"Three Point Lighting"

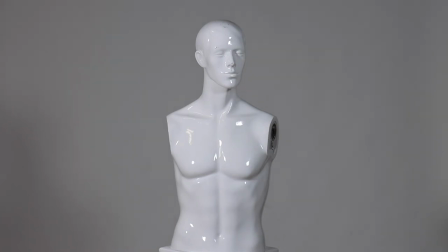[4:19]
And at the moment it's set up as 25%. I think I'd go a bit more and go for about 30%. I quite like the softer shadow on the sides there. That looks very good. Next, let's utilize the backlight.
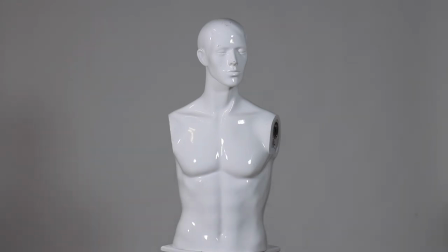[4:37]
So just go over to it and let's turn it on.
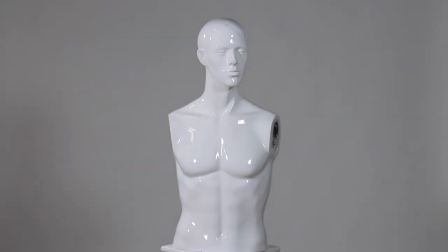[4:43]
Now, normally I would prefer to have the backlight on the opposite side to my key light, but for today's purposes, I'm just using it this way around because that part of the studio is quite full.
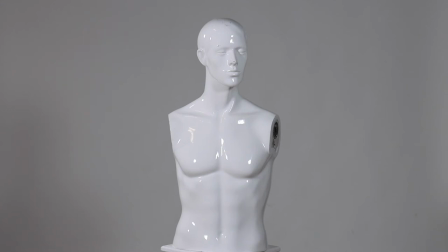[4:55]
So I've turned on my key light and it is at about 43%. I'd like to have it just a little bit higher.
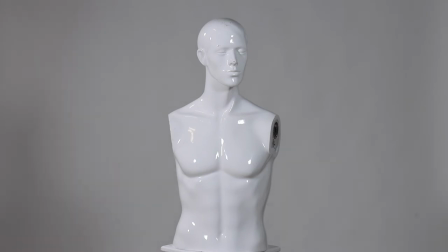[5:06]
I've raised it up a bit and I'm increasing the power just about 60%.
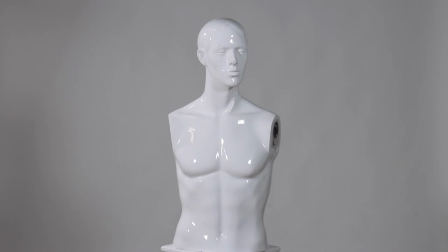[5:15]
Now I think you'll be able to see that our subject now has a nice sort of halo type effect on one side of the head. It would probably be better, as I said, to have it on the opposite side to my key light,
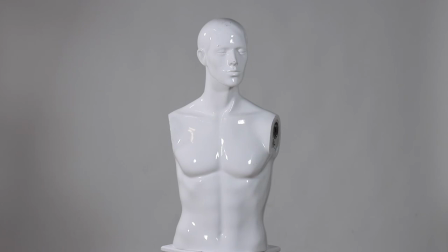[5:34]
but that side's busy at the moment with cameras that I need for later on. So I would normally prefer to be having the
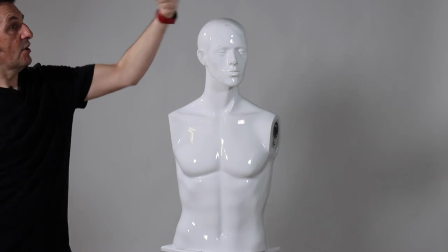[5:45]
backlight effect on that side opposite the actual key light.
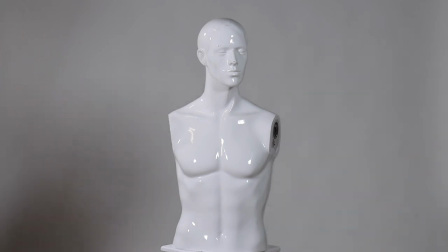[5:51]
So I'd have it over there. Now, backlights are very useful.
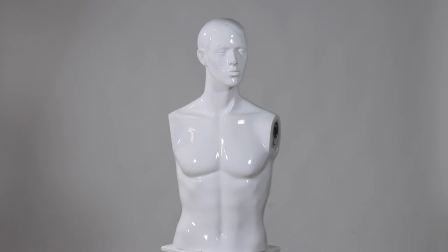[5:58]
As I said, I very much like the sort of warm glow, sort of halo effect that they put on top of a portrait photo or a video, so they can be very useful. The backlight can also be used to put light
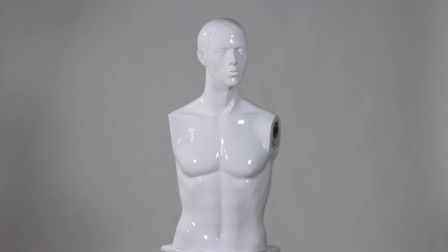[6:18]
onto the background if you need it to, or you can change it so it doesn't.
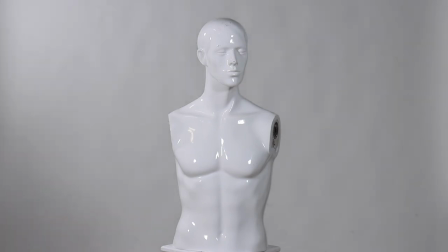[6:23]
So here's some light onto the background. I can just put a smidge onto there and I'm adding a little bit of light. So this light can have a dual purpose, not only a backlight onto our subject,
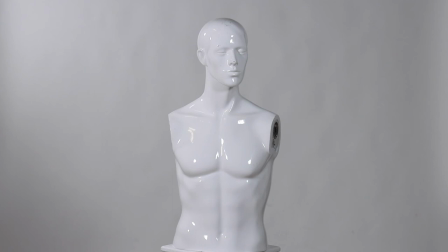[6:37]
but also can be used to add light onto a background or a backdrop.
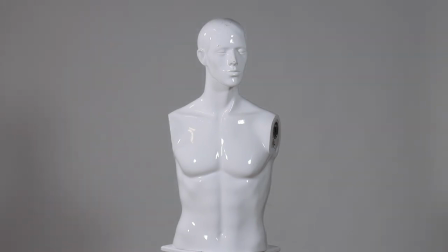[6:43]
But I don't want it today, so I'm moving it off of that. I want as little as possible light on the actual background. So that's the basics, the simplest way of putting it. This is a three-point lighting system.
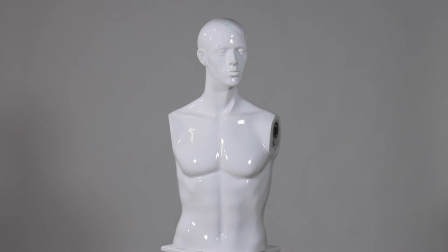[6:59]
And I very much start off, as I said, with our key light first.
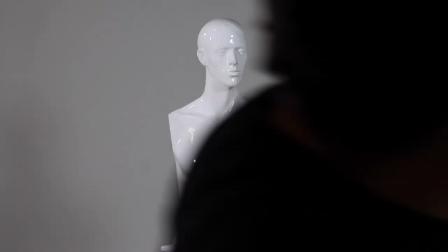[7:05]
And I would position it first. So let's turn off the other two quickly. So that's our fill light off.
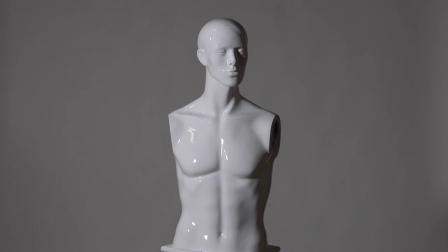[7:12]
That's our backlight off. And this is our fill light, giving us a very nice look to it. And what I have a tendency to do is to turn on the lights once I have decided my
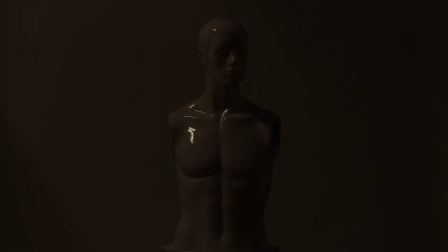[7:27]
key light's right and see how good the other two are at doing a job I want.
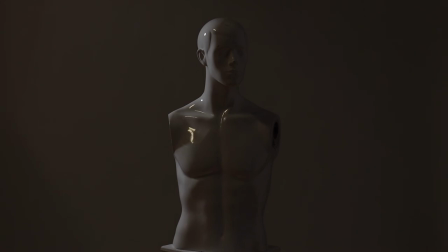[7:34]
So that's my backlight, and I think that does a pretty good job. I would prefer it on the other side.
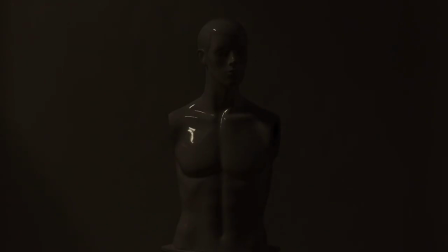[7:40]
We'll turn that one off. Now let's see what our fill light is doing.
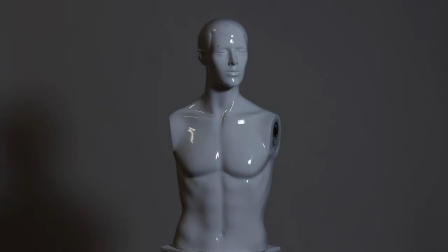[7:46]
So as you can see, that is a lesser power of fill light, giving us a nice bit of lighting into the darker areas created from our key light. And let's turn them all back on again. So this is our key light, and this is our backlight.
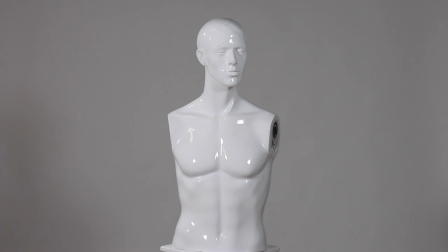[8:05]
So that's the basics of a three-point light system.